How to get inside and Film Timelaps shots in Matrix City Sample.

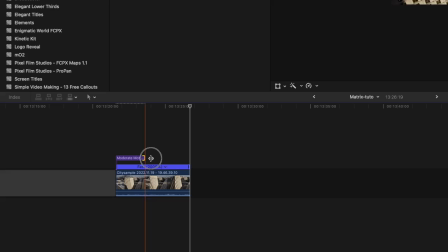486s
I also added a motion blur effect to some of the pictures so
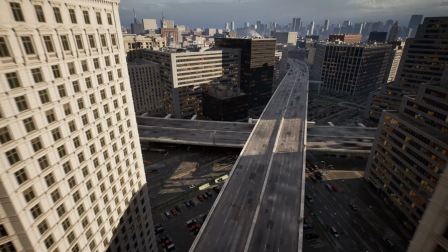491s
that the shots look as if they were taken with the longer exposure time.
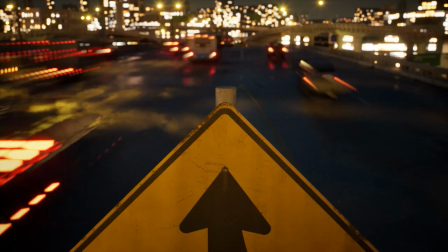497s
For the night traffic clips I used a trails effect
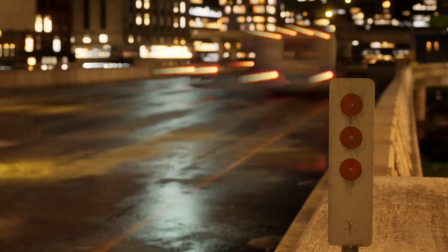502s
so that the long light strokes from the car's headlight would appear just like in the real time-lapse photos.
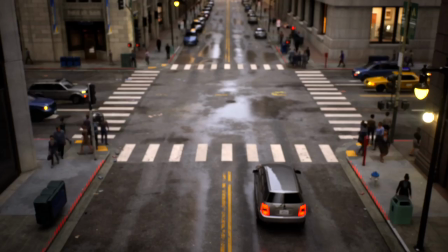513s
So this was my revelation of the Matrix City. It is so much fun to fly through this simulation.
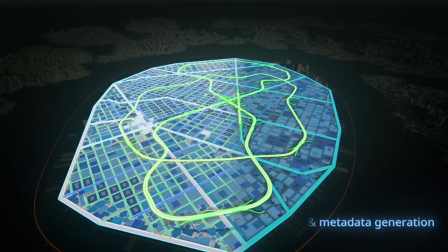521s
I really want to thank all the amazing engineers and developers of Epic Games. this is
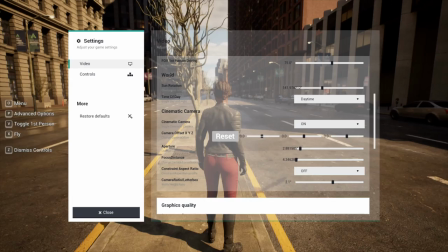527s
a truly historic achievement in technology field and of course big south
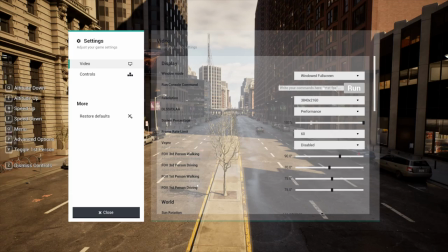534s
out for those individuals who have compiled these PC demo versions I
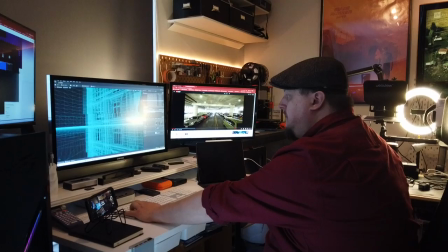540s
hope that you liked this video and perhaps this was inspirational for you as they
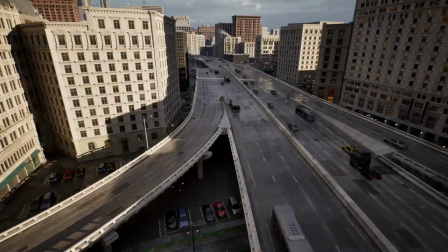546s
say in the original matrix movie no one can be told what the matrix is you have to see it for yourself.
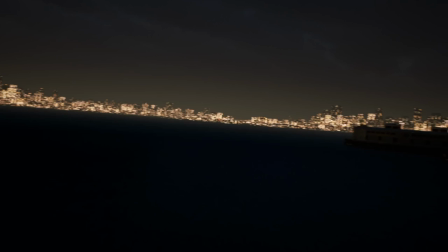558s
I think that it is the time when we take the red bell. See you!